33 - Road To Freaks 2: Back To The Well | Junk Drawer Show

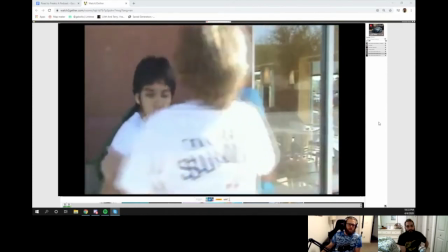also did say you're not good enough for her oh yeah yeah and then skylar saying we have to go oh it didn't happen yet
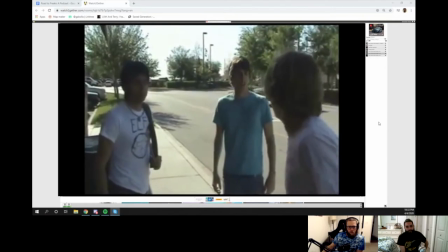i put a cherry bomb in the toilet what there you go yeah
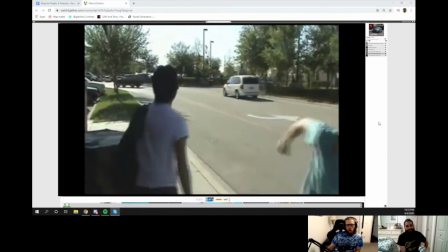i bet if we had if if you had argued with me more and he got really
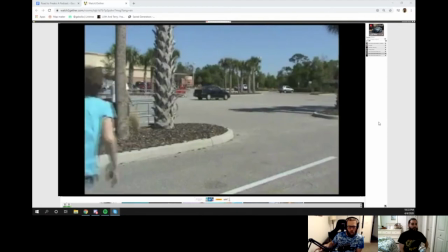bored that would be his impetus to go do something yeah that made sense i
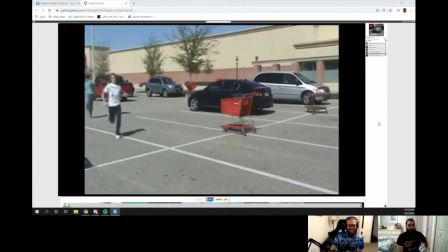still can't run um target's still there target's still there
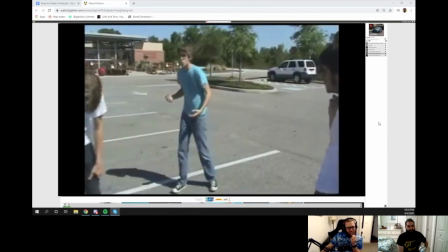i just went to target yesterday or at least passed it i had to get dog food
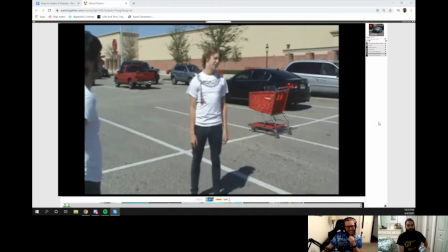i like how we just stopped in the middle of the parking lot well it's it's in our heads because the map wise we're like oh it's totally on the other side
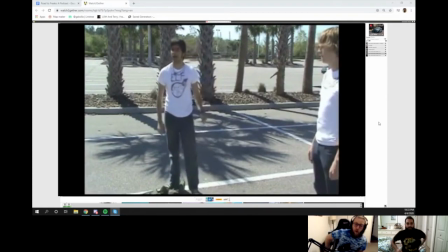yeah yeah like we know that but no one watching does that yeah
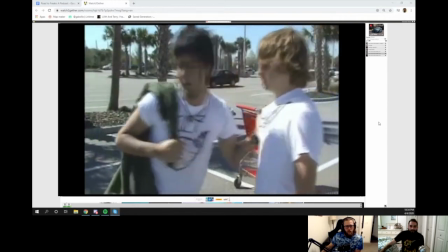exactly why did why did you pull him because we're
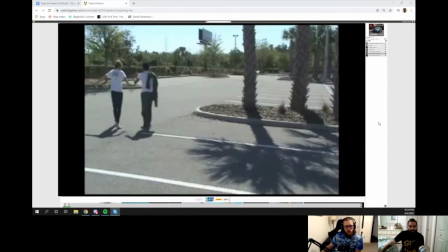gonna i was forcing you to go talk to her and then my thing was like i need to go get rid of those cows that's why i'm pointing over at the field oh
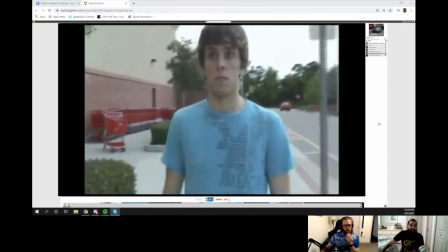that's right that's right like do your own thing and then fate she's there for so somehow in that in that
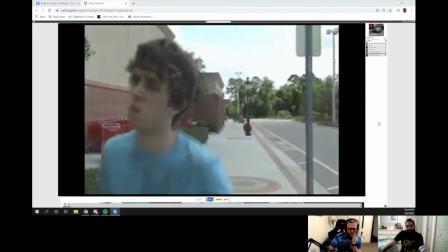really short amount of time she made it all the way there yeah she did she has teleportation powers which is really impressive maybe you aren't good
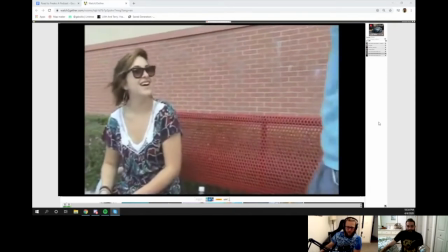enough for it dude i can't teleport all i can do is talk about how i cut my hair yeah how she cut her hair
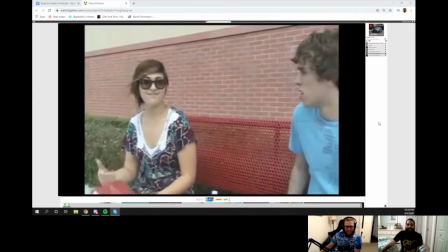no but then i talked about cutting my hair too oh yeah you did speaking of which our
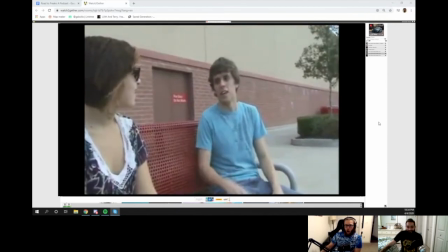hair is very long now oh yeah yeah we're monster people
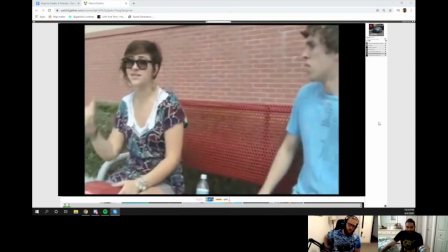yeah but like cool monster people so it's fine you look like like we're
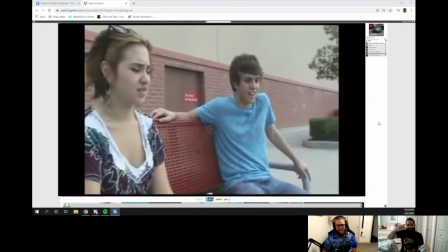like werewolves and then i remember this the sunglasses continuity oh yeah
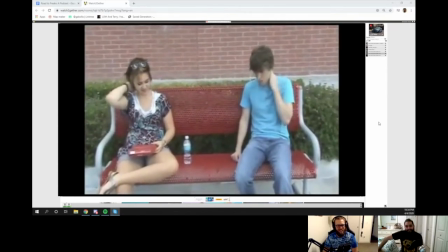yeah so she put it up in that take and then it's up there and then there's another cut of where she pulls it up
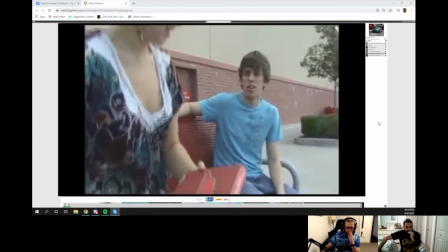yeah i think i tried to cut it around so that it worked but it or you know what i think that was just the cut because it was on
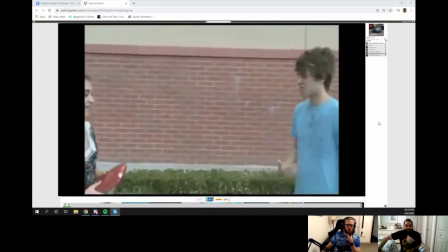and then the next part was it up you're like do you want to go on a date with like me she's like yeah yeah do you want to put your mouth
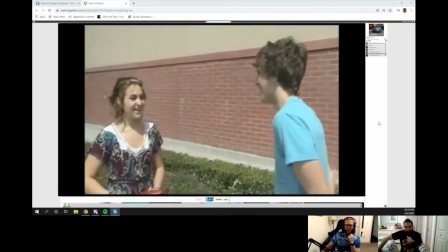on my mouth and then we didn't because she was dating someone at the time and we were respectful yeah we were we
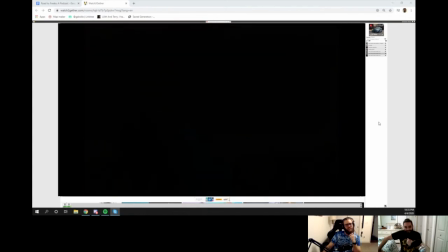cut away and then you being a dork yeah nothing new nothing
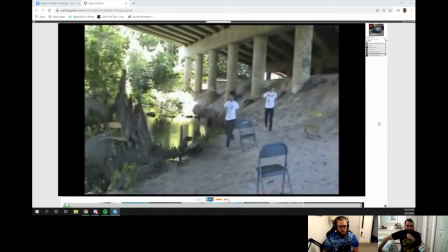definitely nothing new so this is how we i wish i could hear it so we could hatch the scheme of getting the uh the cow yeah what was he gonna do oh this was us waiting waiting so this was like oh
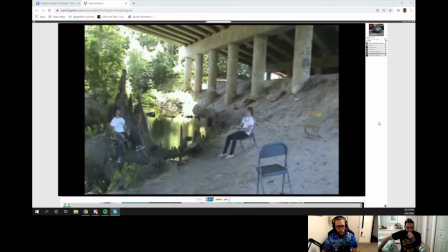you know what this was we got copyright strike because this was timed by pink floyd playing oh that's right we use a lot of music alters roger waters
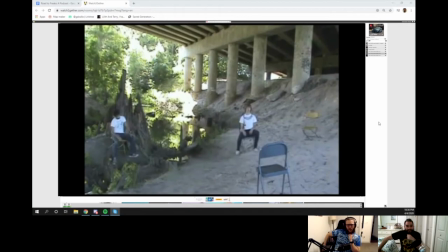to be fair we were never gonna make money off of this no and this was before copyright on youtube was like a
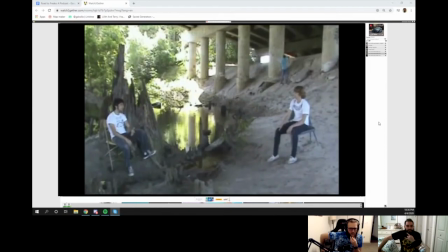thing yeah a lot of people put up music video like fan clip show things
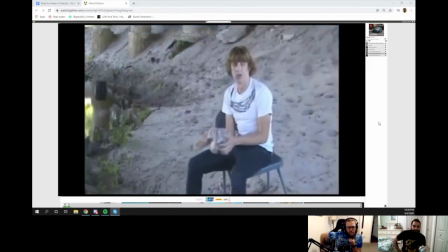what did i buy him uh ginger snaps no you bought him food and i got ginger snaps
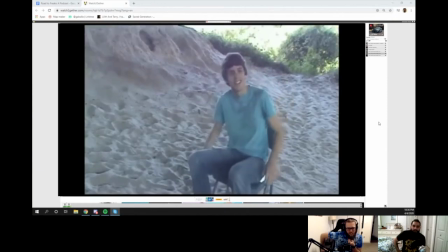because i thought that'd be funny i like ginger snaps they are good nothing like a nice spicy cookie